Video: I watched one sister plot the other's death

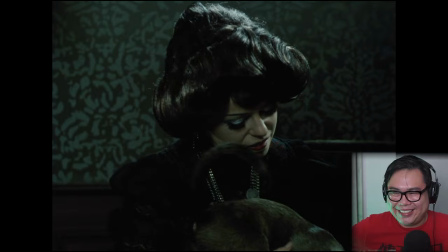[4:09] Jen bys pomalu usínala, až bys usínala vždycky.
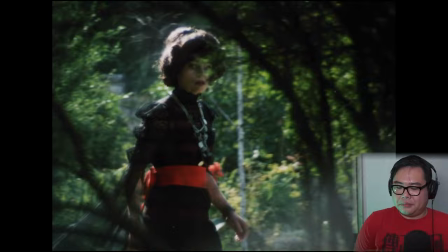[4:14]
To kill her sister. Nice.
A nikdo by nevěděl proč.
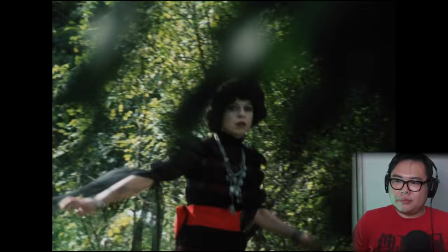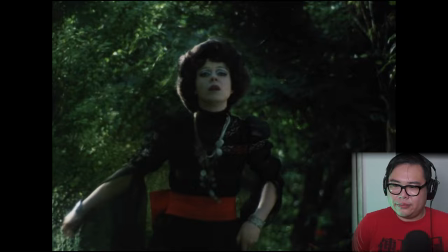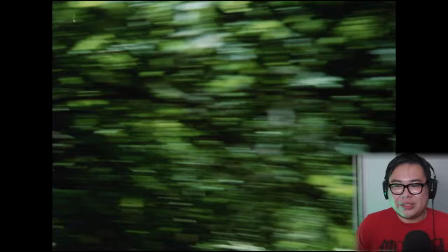[4:34]
I do like, in some ways, to reflect also, that's also reflected in the camera work that's supposed to signify the cat, Morgiana.
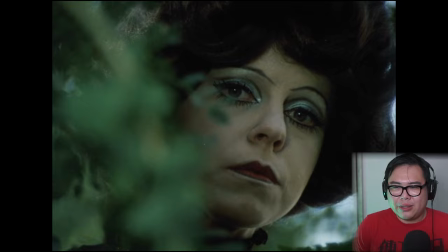[4:42]
This camera work, this, like, framing that's, like, more, like, voyeuristic, it's more like surveillance.
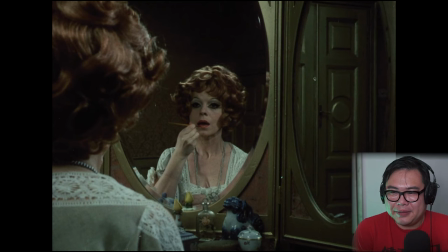[4:51]
A camera that's reflecting a mentality of constantly observing, of watching people within your lives, of surveilling them.
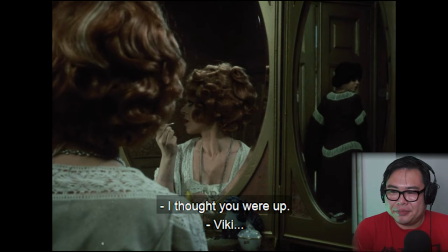[4:59]
Yeah, a lot of mirror presentations in this.
Myslela jsem, že už si vzhůru. Vicky, nesnídej se se mnou. Děkuji, už jsem jedla.
I wonder how they did that.
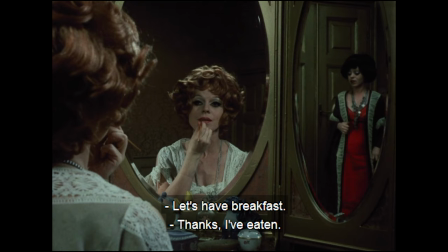[5:11]
I mean, I guess they split the screen because you don't actually see her go into the reflection that has Klara in it.
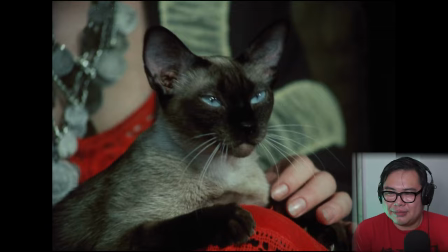[5:22]
Time to poison. And Morgiana watches it all. It's very interesting, different levels of like voyeurism or surveillance that are happening. We watch Victoria watch her sister, we watch Morgiana watch them all.
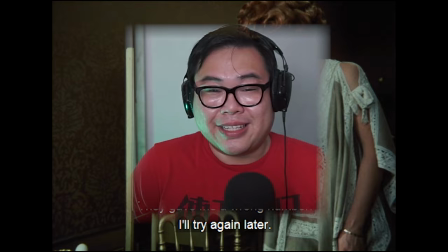[5:46] Co říkal, čarovník?
And capturing little trespasses, little sins in mirrors.
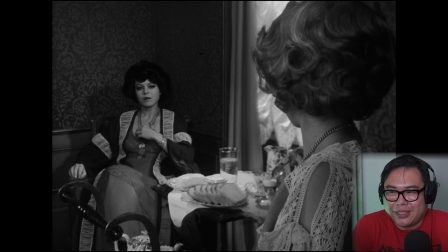[5:57]
I'm guessing they did this split screen too, but it's creating a nice kind of like De Palma shot, the split diopter.
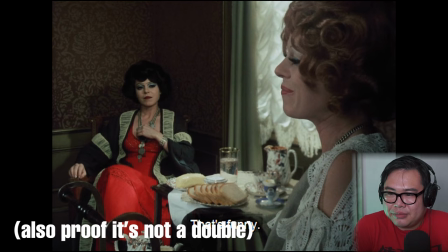[6:03]
It's not a real split diopter, but...
Co tě tak rozeschalo? Tobě to nebude k smíchu.
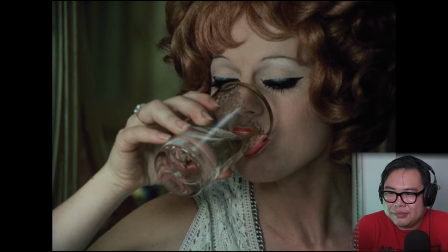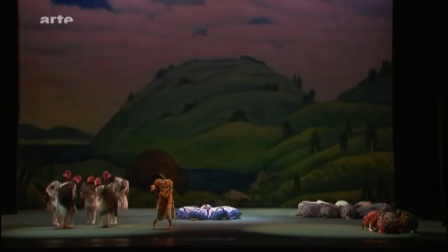[6:16]
In one go?
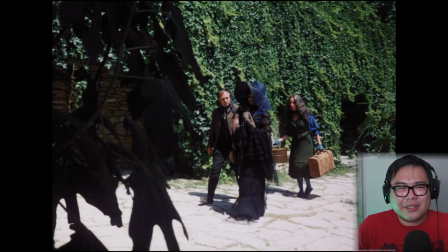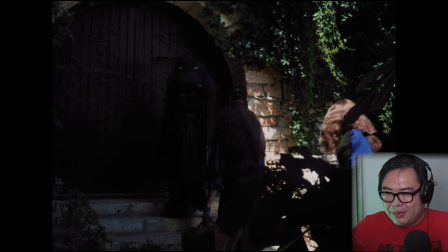[6:23]
Yeah, it's a really cool way that, what's the director's name? Herz and Kusera have chosen to shoot this movie from a distance that's like feels
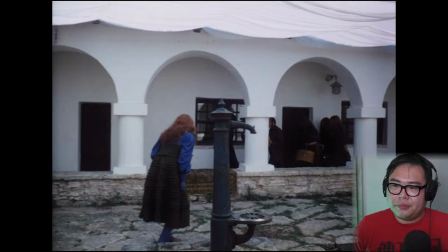[6:39]
like an insect on a wall, like a fly on the wall, like somebody like capturing these events incognito.
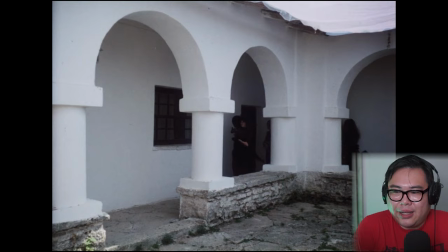[6:47]
That kind of swivel pan that the camera has, it gives a little bit of like a feeling of motion, but also like a feeling of like agency or autonomy, like the camera is alive, that it's tracking these events rather than just depicting them.
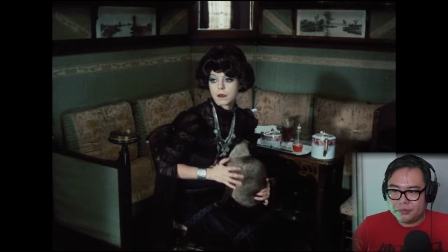[7:07] Leda, že by nás podvedli a prodali by nám obyčejnou vodu.
These really weird warped like wide angle lenses.
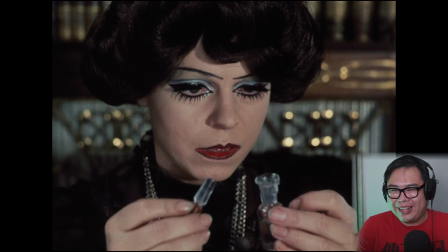[7:16] Ten pes, co ho našla sestra? Ano, vyrostl za tu dobu, celý den vyvádějí se synem.
Don't test it out on that little boy.
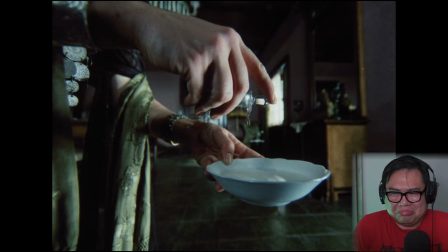[7:22]
That's weird. Why would you do that?
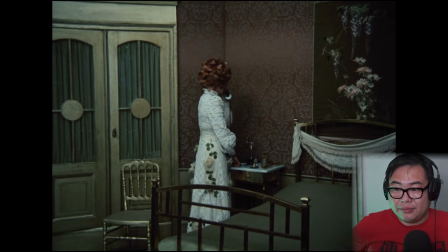[7:29]
Oh, on the dog. Yeah, that's a heel arc right there.
Mám jenom pořád strašnou žíze. Jistě, že to přejde.
Is she gonna turn her into a fucking vampire? Is that where this is going?
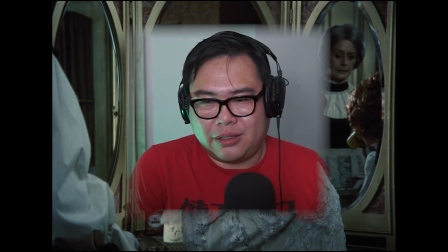[7:48]
And she won't be able to see her reflection anymore. That is, if this follows the convention, the vampire conventions of like what we know in America.
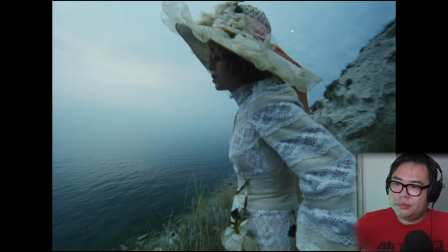[7:56] Jako kdyby mi ta hlubina náhle sevřela krk.
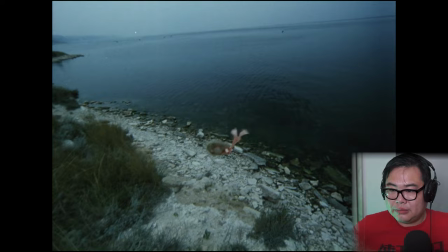[8:03]
We're getting some Chvalsky.
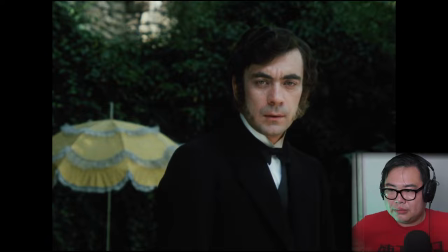[8:09] Před smrtí.